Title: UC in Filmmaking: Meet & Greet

begin with what's the most basic template for thinking about image making it's called
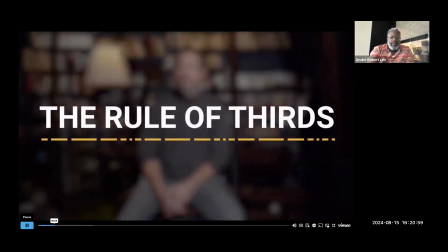961s
the words is a way of dividing up an image with four evenly spaced lines two horizontal two vertical simply placing
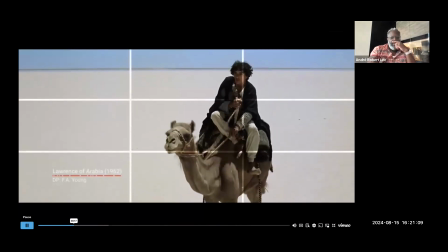971s
your elements along these lines makes for images that are pleasing to the eye,
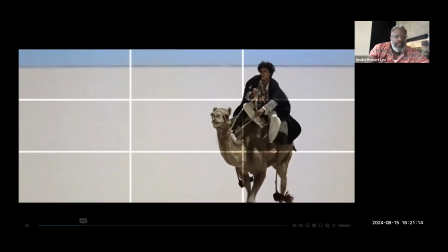976s
whether it's your subject or just the horizon itself.
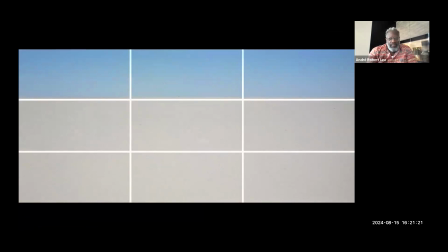981s
The off-center arrangement gives us an instant visual cue as to what's going on in the story and what the space means.
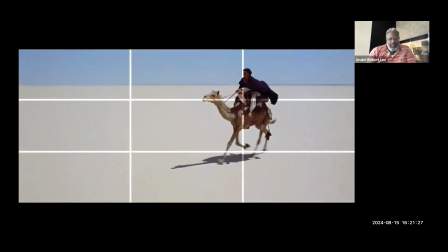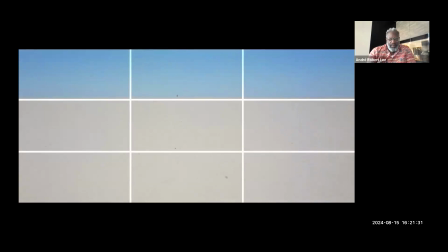993s
It also feels organic and natural, not mechanically symmetrical.
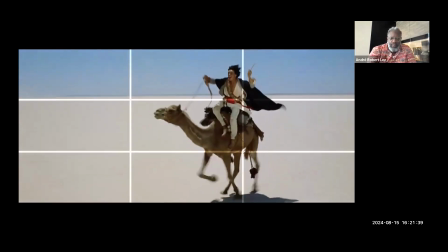999s
We're not just looking at equal portions of land and sky, wondering which is more important, but at one or the other,
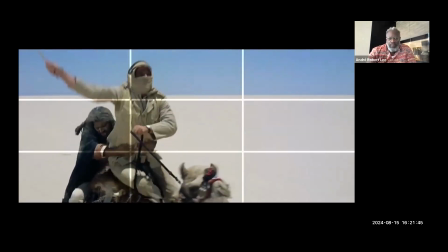1007s
which grounds us and gives us an immediate point of view about the landscape.
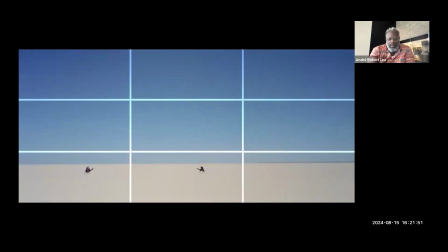1012s
It can suggest a whole world outside the frame, not an artificial world trapped inside it. But there are always exceptions given intention. Maybe, like in this shot, you want the viewer to feel as though they're being spoken to directly and so you might decide to square up the camera with your subject,
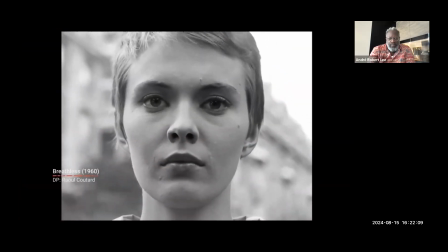1032s
much like how you would center yourself in front of someone you're talking to.
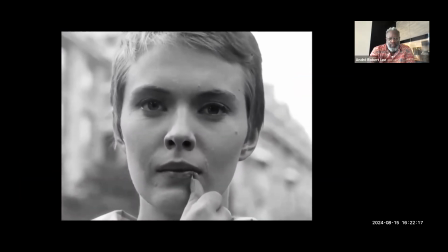1037s
When characters in a narrative film talk to the audience, what's called breaking the fourth wall, you'll often find that they're centered in the frame for this reason.
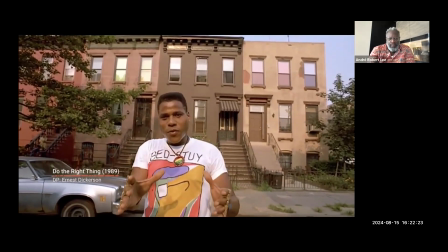1046s The story of life is this,
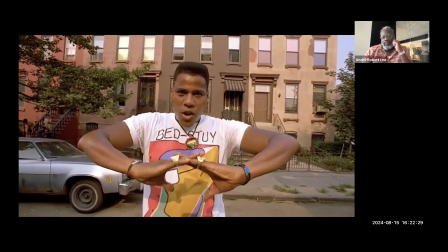1050s static, one hand is always fighting the other hand.
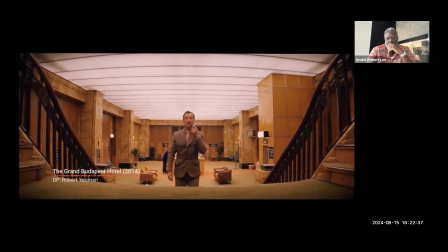1056s
Or maybe, like in the films of Wes Anderson, the filmmaker wants to evoke a feeling of whimsy by creating symmetrical compositions,
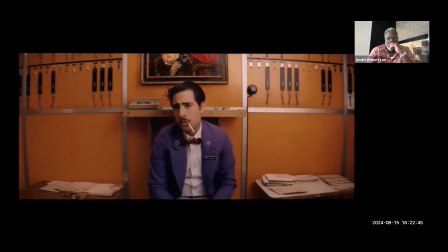1065s
which can often feel like visual jokes in and of themselves. But even Anderson uses the rule of thirds for effect.
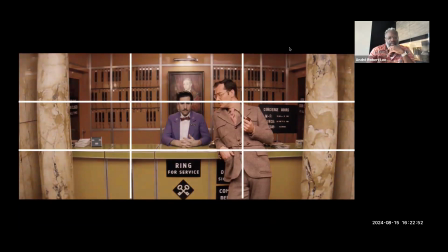1073s
If you want to. I'm going to pause that there for a moment. I'm glad we had that do the right clip in there. I worked on that film as a PA, and I'm actually in the fight scene, but no one can ever find me, and I never tell them where I am. It drives my students crazy. I love it. Okay, I'm trying to get us back to the sharing. Get us back to the share. Yeah.
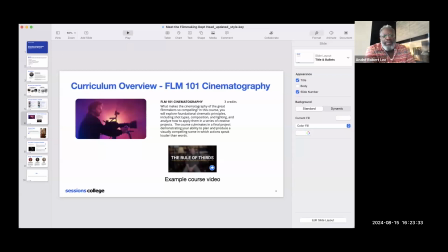1113s
Keisha, see if you can find me in it. That's bonus points if you can find Teacher Andre and do the right thing.
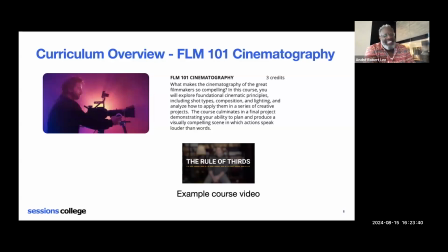1122s
So that was a bit of a deep dive into, let's go back for a sec.
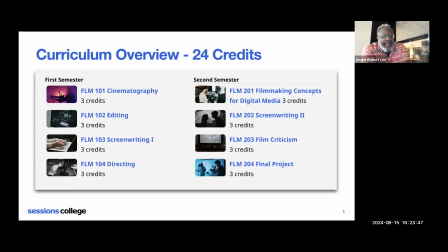1127s
We really are just giving a taste of what is involved in cinematography and one specific course. You can imagine what you'll be doing through the program is a combination of those videos and written lessons and then doing projects.
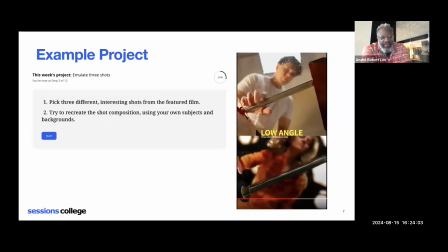1144s
So we wanted to give you a sense also of one of those example projects. And so would you like to describe this cinematography project?
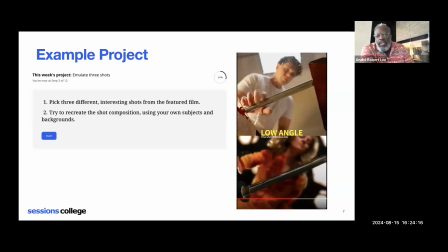1156s
Sure, sure. So for this one, what we ask people to do, like I mentioned earlier, you'll hear me say this again, about being a fan of films. And we ask people to pick three different interesting shots from a feature film that they like.
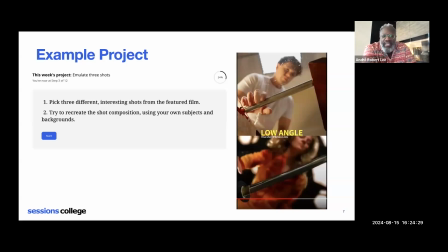1170s
This is what your assignment is. And then try to recreate the shot composition using your own subject background. So by the time of this exercise, you will have studied shot composition, you've studied different types of shots, and this is a chance to apply that science to your art.
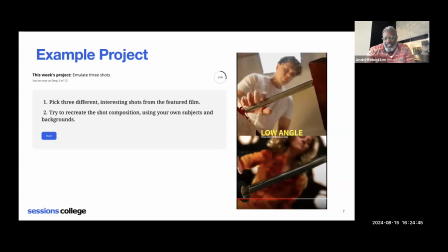1188s
And this is, as you can see from this image right here, the student Patrick picked a scene from Kill Bill and just decided to recreate it. And he didn't use a score, he used a broom in his house. And he had some lighting in his house that he played with, and the whole idea was just to recreate the scene.